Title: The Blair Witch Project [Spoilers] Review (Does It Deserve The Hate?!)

Hey guys, are you aficionados? What are you doing, Sean?
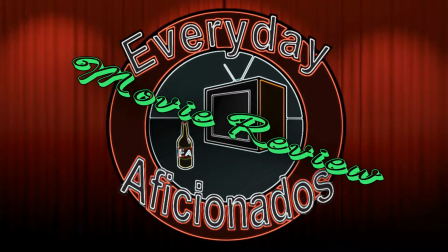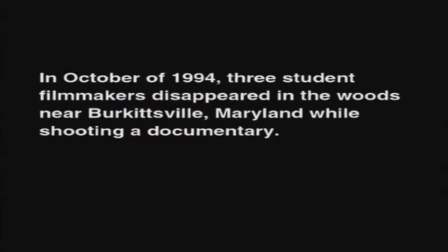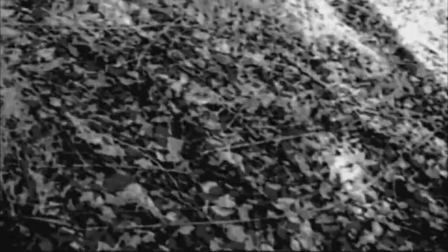The search of the three missing Montgomery College students continues in Frederick County tonight.
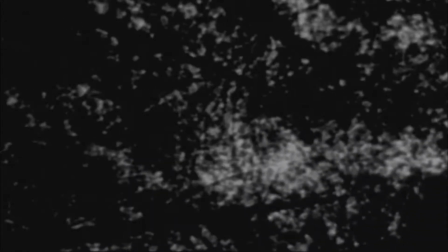Ten days and thousands of man hours have been unable to produce any clues.
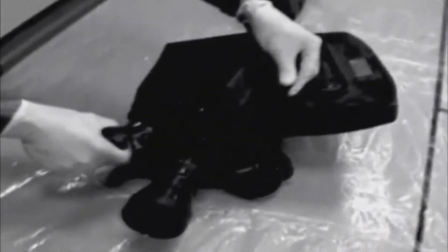We have a few leads, a few other options we want to take advantage of and just try to put together some pieces to this puzzle.
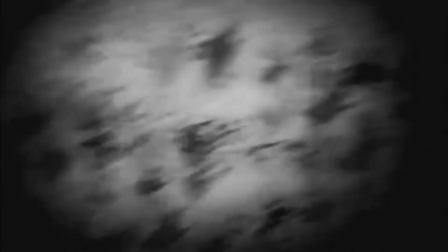Do you believe the occult may be involved in the disappearance of your son?
Hey guys, Everyday Aficionados here with another movie review for you, and tonight we have The Blair Witch Project. This is of course the 1999 found footage horror film, so let's get into it. I think it's really good at that sort of slow build, and you get a feeling that this movie really knows like where it wants to go and the pace that it wants to get there which I think is really interesting considering that 99% of this film was just ad-libbed the lines and the dialogue was you know all improvised from the actors that are in
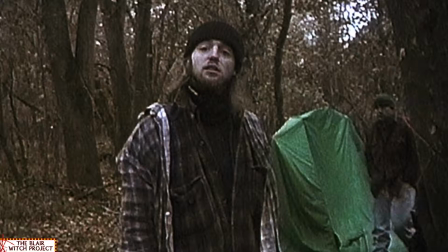it so I think it's impressive how they're able to get that pacing really nice considering they didn't really have much of a structure it really bumps
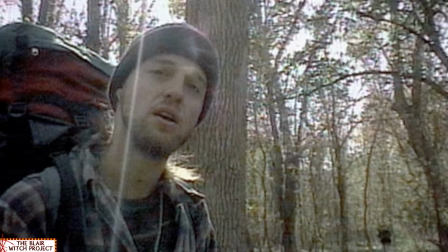that like lost footage aspect up a notch because it feels real. It feels like these are just these people who are lost in the woods. And another thing that really helped with that too is that they were just by themselves. You know, they had to navigate their way through the woods on their own. This was shot over like the period of like eight days or something like that.
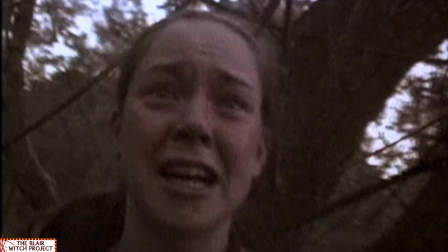So they were worn down by the end and you can see that in their performances. One of the things I do have to complain about a little bit though is some of the cuts that they do, it really jumps around sometimes and you're kind of left trying to get your bearings wondering what's going on now and what has happened since you know they've stopped recording and started recording it gets a little jarring at times you could say that does increase the disorientation
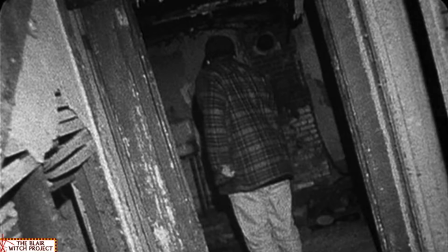of the film it feels very visually disorienting because you know the film equipment that they're using it's not very high definition you're not really seeing everything that you could see and because it's mostly like handy cam style visuals. It's very shaky, and it feels very disorienting just from a visual aspect of it. But yeah, you're right. Some of the cuts can be a little overly disorienting, but I do think that overall it's pretty balanced in that you can get a sense of where you are in the film and what's going on most of the time. Something else that I really liked about the cameras is they have two different cameras. So they have the 16 millimeter that's shooting on film, and then they got the the handycam shooting on tape,
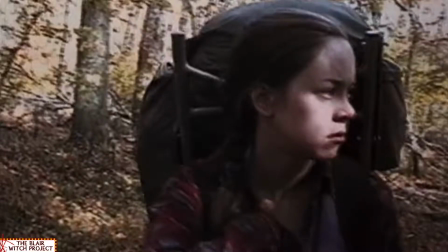and the handycam's in color, and the 16mm is in black and white.
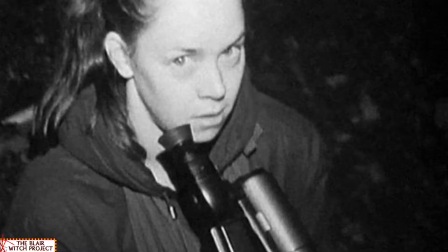It gives a level of visual variety to the film where it switches between black and white and color. It's kind of interesting, it's like the two cameras have their own personalities. It's just a really interesting device, something I've never really seen before in a movie where the object that's taking the footage plays a part in the film itself, you know what I mean? Where it's literally being passed around between different characters, where sometimes Josh is behind the camera asking questions,
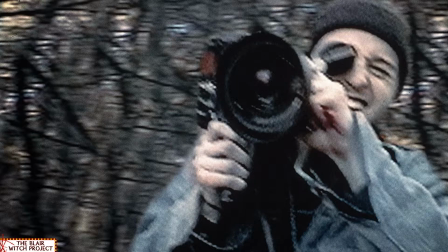sometimes it's Heather, sometimes it's Mike, and it sort of switches up the power dynamics between them. Going off of that sort of character dynamic, I think it's really interesting how all the characters really take turns playing different roles.
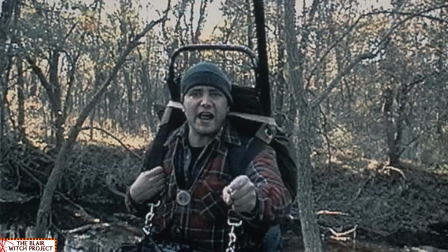Like they all each get a chance to play the bad guy or the villain of the group.